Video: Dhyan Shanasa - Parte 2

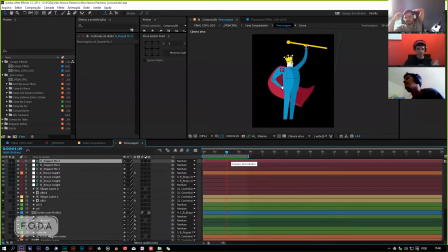(28:46)
É uma estrelinha estrechada pá, que você faz ali e depois multiplica por 20, por 30.
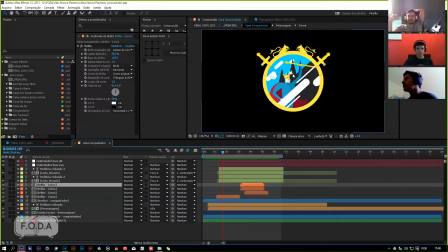(28:52)
E aí você põe no lugarzinho certo lá, põe um brilho nela, né? Já nem sei mais como é que é em inglês esse brilho. É Globo. Globo. Acostumei com o After em português já, né? Acabou. Você põe um glow aí no brilhozinho e dá o maior charme lá.
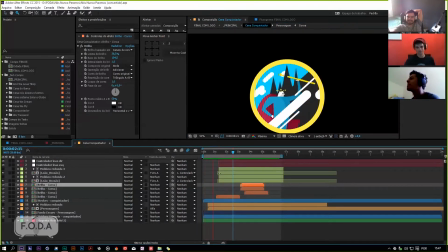(29:10)
Nem precisa pegar pacote na internet, nada, moleza. Leãozinho, mesma coisa, né? Os leãozinhos lá de trás, eles... A gente vê já aqui os... Como é que é o nome? Os nulls, os objetos nulls aqui já controlando eles, né?
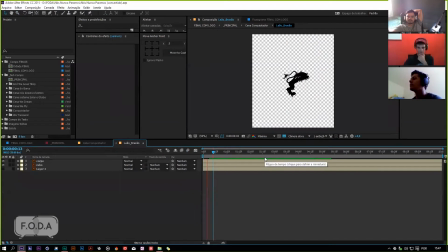(29:26)
Aqui também é só isso. Não tem...
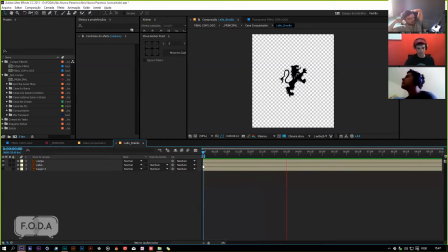(29:30)
Puppet Pin aqui, eu nem me dei o trabalho de rigar eles com o Dweep, porque não precisava, é um movimento muito simples. É, tinha muito porquê fazer esse... É os objetos nulos, é que é o nome, né? Os objetos nulos.
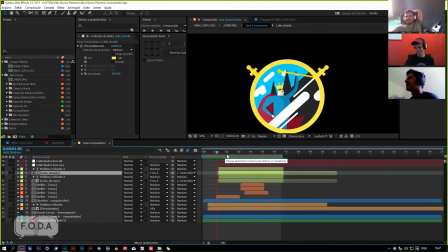(29:45)
Parece física é nome, quântica, né? Dá o nome de uma banda, viu?
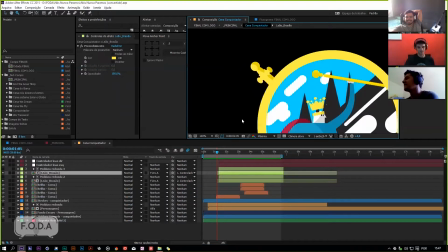(29:50)
E aí você tem a espadinha aparecendo aqui, ó, tal, né, no cantinho aqui, ela dá uma... uma giradinha ali.
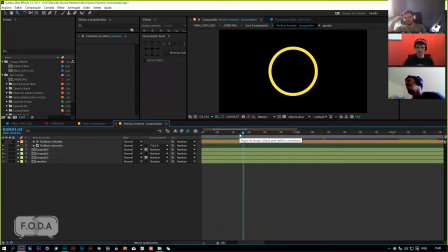(29:58)
Aham. É, bom. Basicamente é isso mesmo. A moldura amarela, nunca sabe, porque eu desliguei a moldura amarela e não apareceu esse par.
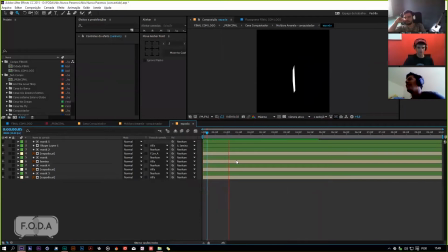(30:07)
Que era preset também. Preset de moldura. Olha, olha a malandragem desse par aqui.
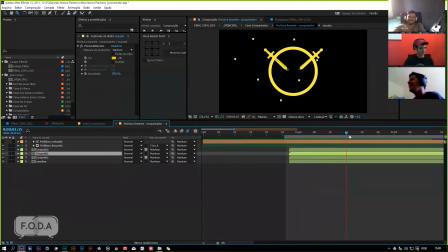(30:13)
Uma polêmica. Uma polêmica, ó. Tem aqui, deixa eu ver como é que tá esse treco aqui.
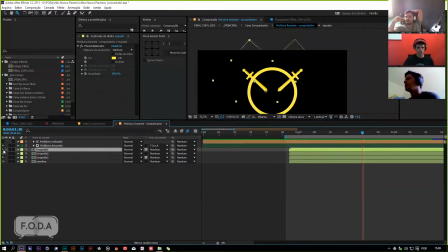(30:21)
Acho que eu dividi ela no meio para poder fazer a sombra.
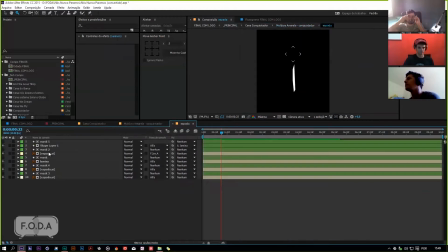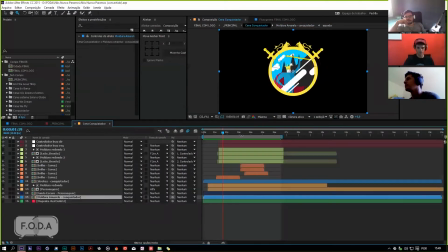(30:28)
Espadinhas, né, pá? A gente vai para...
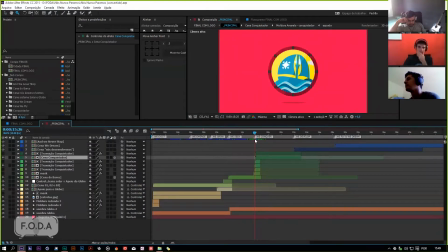(30:32)
E aí, quando você faz essa rotação aqui, tem uma transição rolando aqui, né? Acho que o Beethoven outro dia me perguntou. Beethoven não é um músico clássico, tá, galera? O Beethoven é um brother nosso. Beethoven outro dia me perguntou que... Bom, não sei se foi Beethoven, não é quem foi. Às vezes eu tô falando que foi Beethoven e pega mal pro cara.
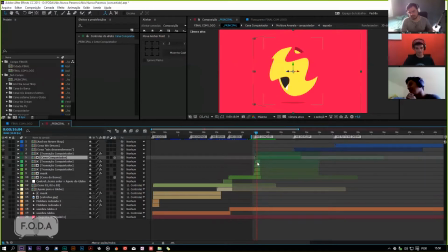(30:53)
Inventou essa transição bizarra aqui. E isso aqui é um...
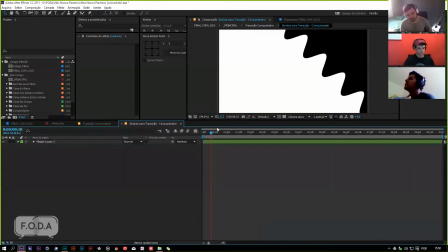(30:59)
Isso aqui eu descobri na real sem querer aqui no After, eu tava testando.
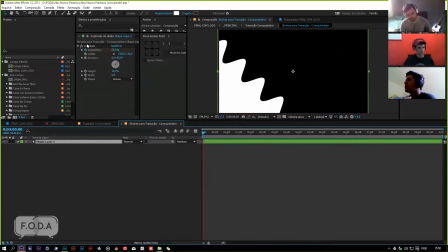(31:05)
É um shape layer aí, né? Com aquela CC Jaws, né? Mandíbulas e tal.
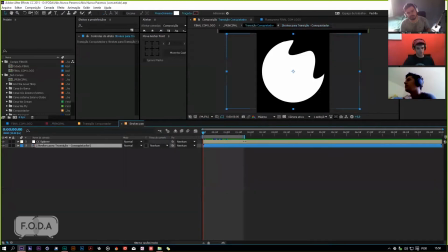(31:10)
Em ondas lá, em waves. E depois eu só coloquei um CC Sphere em cima dele aqui.
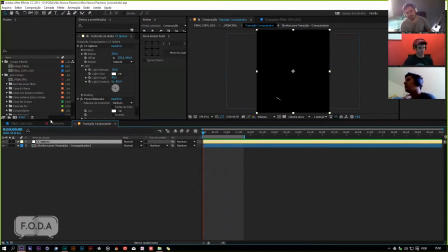(31:19)
Saca? E ele sobe. E aí depois aqui você transforma em 3D e rotaciona.
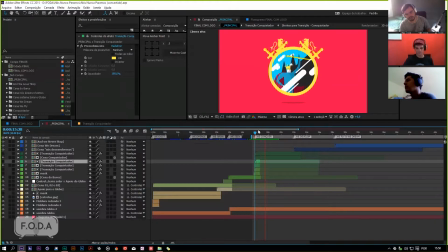(31:24)
E quando ele passa aqui, ele desmascara como se fosse 3D, né? É um efeito doido. É bom. O After tem uma sacada muito boa. Tem umas coisas que você descobre dentro dele que dá até orgulho de descobrir.
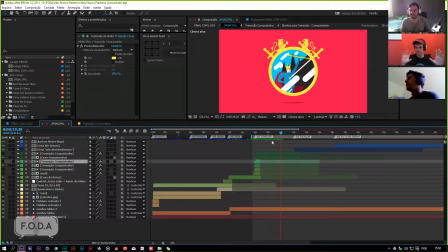(31:37)
É uma transição boba, né, cara? Porque você faz ela chapada, mas você aplica um efeito pra ela ficar com carro, sei lá, com a fala. Sim, sim. Basicamente um efeito completo o outro, né? É, e aí você cria, você pode usar ela chapada se você quiser, mas você pode usar ela deformada também, né?
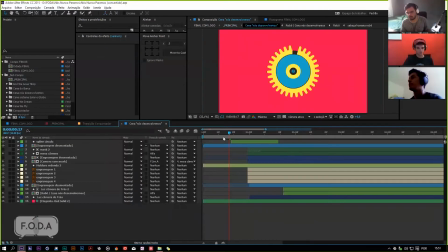(31:56)
Aí vem aqui a ceninha do We Develop, né? Nós desenvolvemos, tem um robô roxo vindo lá atrás, esse robôzinho aqui,
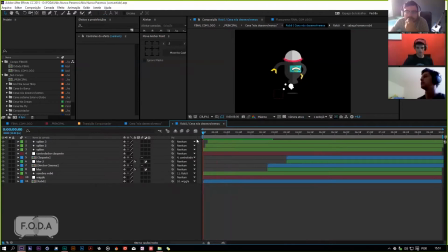(32:09)
ele basicamente é só isso aqui mesmo, mas esse giro dele aqui, das posições das coisas, dá um efeito doido quando você olha na outra composição,
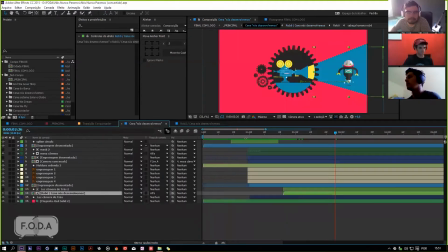(32:17)
né, com o movimento. Porque, como ele vem de trás, né, parece que ele realmente dá uma rotacionadinha, né. Ó, vou dar um play aqui porque fica mais elegante.
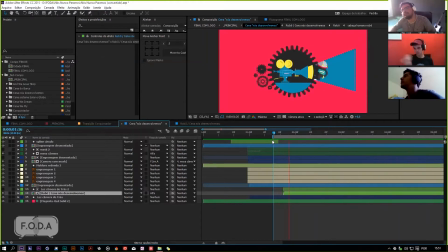(32:34)
Aquele truquezinho que a gente usa no After, né, cara, de esconder as coisas numa máscara e puxar elas levemente pra cá pra poder dar a sensação de 3D, né. Uhum. Rotação. Rig é muito. A gente faz muito isso com a orelha, né? Cabelo e tal. Sim, sim. Ah, o rosto em si, né? É, o rosto em si você tem essa.
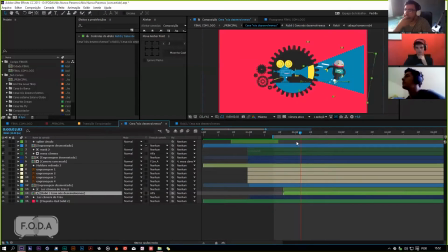(32:51)
É a ilusão de movimento de rotação, né? Que não existe, mas você consegue criar só por causa dessa.
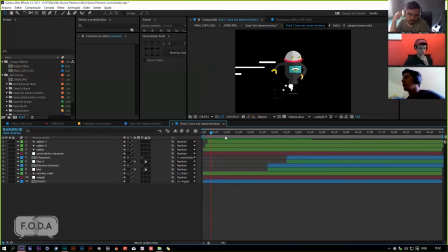(32:57)
Do deslocamento das coisas, né? Ele entra, tem uns splines enrolando aqui, né? E eu falo. Desculpe os puristas aí, mas eu falo spline mesmo, porque eu aprendi no cinema 4D. Lá é spline, não é stroke. Então a minha linguagem é essa, é do cinema 4D. Tô falando After, é traçado.
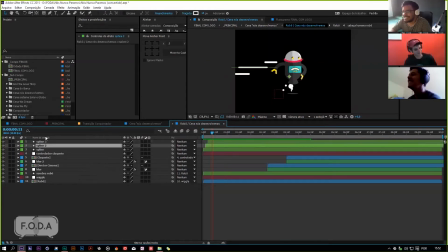(33:19)
tanto que eu nomei a parada aqui na minha timeline aqui. Nomei como splines. Coloca aí, splines. Traçado. Eu vou desinstalar meu After hoje e vou botar em português. MJ, é traçado.
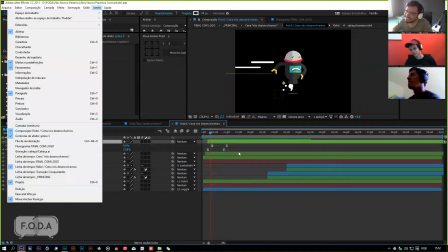(33:30)
E outra coisa, hein, o Malum. O efeito aqui é parar caminho, viu?
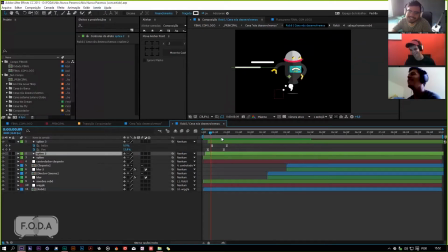(33:35)
É o que? O Trim Pads? Exatamente. É parar caminho. É parar caminho. Ah, meu Deus. Então aqui eu usei um traçado com uma parar caminho, né? Uma parada de caminho aqui. E é isso mesmo, tá? Desculpa. Ei, pô, eu acho que eu vou ter que legendar esse episódio, viu?
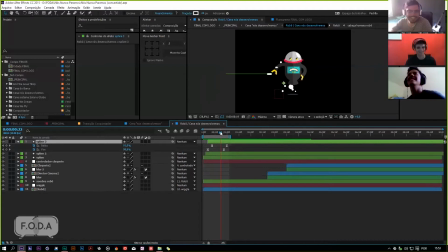(33:56)
Legendar o episódio. Legendar. Eu coloquei, bom, aí eu usei os spline aqui, né? Vou voltar pra minha linguagem normal. Só para dar uma sensação de movimentinho aqui, você tem um diretorzinho que vai entrar ali falando cut, né?
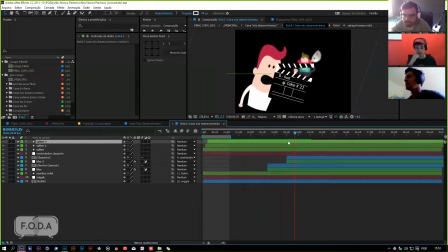(34:12)
Aí eu peguei uma cena, um áudio de um filme, não lembro qual filme que é, que o cara fala cut no início do filme, e aí não tem música nenhuma rolando, saca? Aí eu coloquei exatamente no time dele entrar e falar cut.
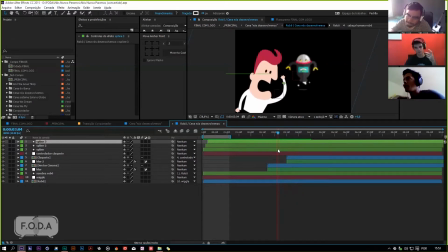(34:26)
Só que como às vezes a galera pode não entender por causa da música, né, e por causa dos efeitos sonoros, eu ainda coloquei uma legenda no cut na boca dele pra galera entender que ele tá falando corta, né? E aí, quando ele fala corta, né, tem um blur aqui rolando, que desfoca o cara lá atrás, né, pra dar foco pro jogador.
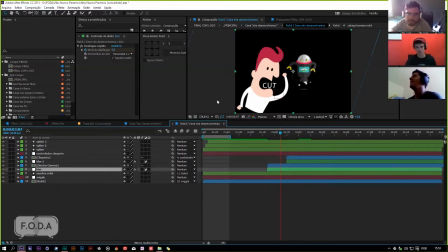(34:43)
Desfoque rápido. Desfoque rápido. E é um desfoque rápido mesmo, tá? É a profundidade de campo pra dar, né? Dá uma profundidade e também dá foco no cara aqui, né, dá presença pra esse malandro aqui. E aí, quando ele desfoca lá atrás, eu tirei o desfoque, vou tirar. Tem um outro desfoque também aqui, que desfoca o viator.
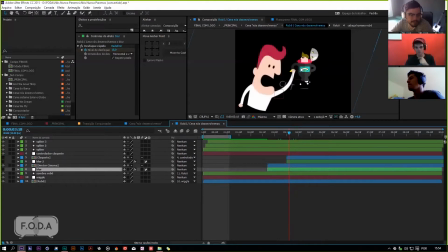(35:02)
Vou ligar esse claquete aqui, aí você vê que na verdade ele é o Jar Jar Binks, né? Sai o capacete, ele é tipo o R2-D2, né? Tá lá. Uhum. Só que como muito rápido, blurzinho, na cena original você praticamente não percebe isso, mas como os parafusos, tá lá.
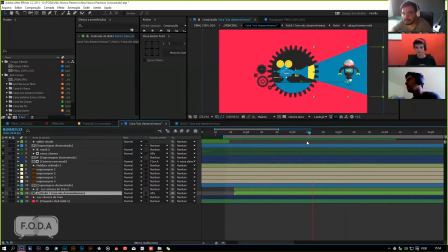(35:20)
Né? E é interessante também a dinâmica até da cena aqui, que era a hora do ataque do robô, né? O robô ia atacar, o diretor, opa, corta! Tá bom não, volta. Né? Então você tem essa cena que o cara pede pra cortar e ela rotaciona aqui.
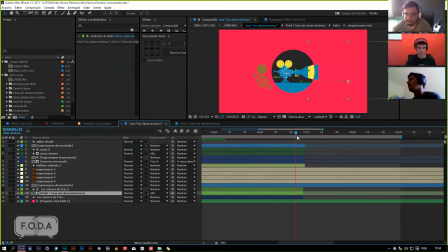(35:39)
Quando ela rotaciona, aqui ela não rotaciona, ela rotaciona outra composição, mas ela desaparece, né?
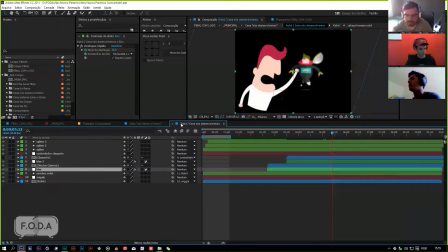(35:45)
E fica, muda de cor aqui, porque na outra composição a gente tem isso aqui, ó. Aqui é a transição.
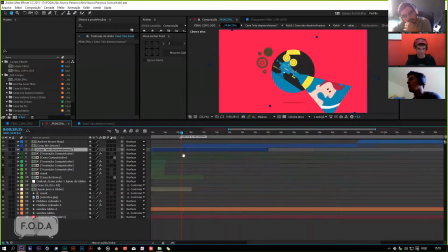(35:54)
A principal que a gente precisa voltar pra cá. Aí eu rotaciono ela aqui, né? Na principal eu rotaciono pra fazer uma transição pra cena do Nós Voamos, né?
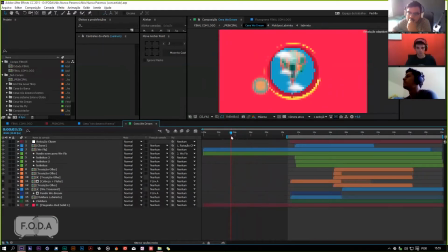(36:08)
E aqui essa cena, na real, eu, se eu pudesse pessoalmente, eu refaria ela inteira. Eu acho que eu, sendo bem sincero, eu acho que eu gastei pouco tempo nessa cena. Eu deveria ter dado mais atenção para essa cena de Nós Voamos.
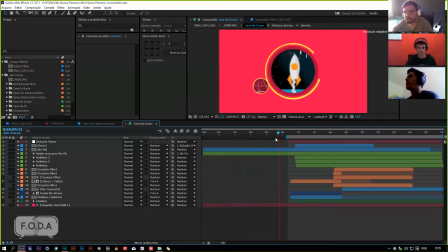(36:25)
Eu praticamente não animei esse balão, esse avião aqui, passando. Acho que eu tava meio cansado na época. Mas o foguetinho ficou legal. Eu gosto da rotação do foguete ali. Entrar. E as nuvens saindo e tal. Uhum. Aqui não tem muito segredo, não.
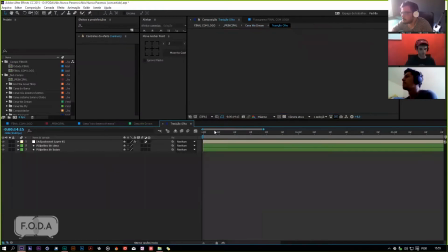(36:41)
Basicamente é... A transição aqui já tá lá na frente.
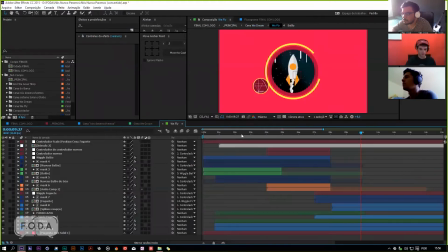(36:47)
Tá rolando aqui. Tem a composição das nuvens aqui, né?
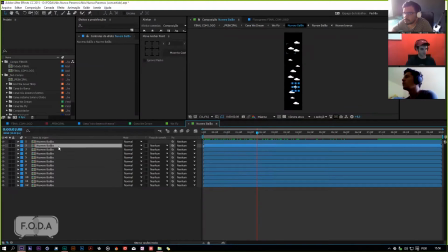(36:54)
Elas são shape layers, se não me engano. O que é isso aqui? É, são shape layers.
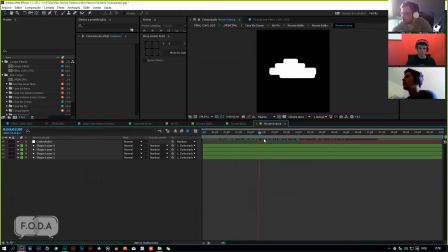(37:00)
Mexendo de um lado para o outro.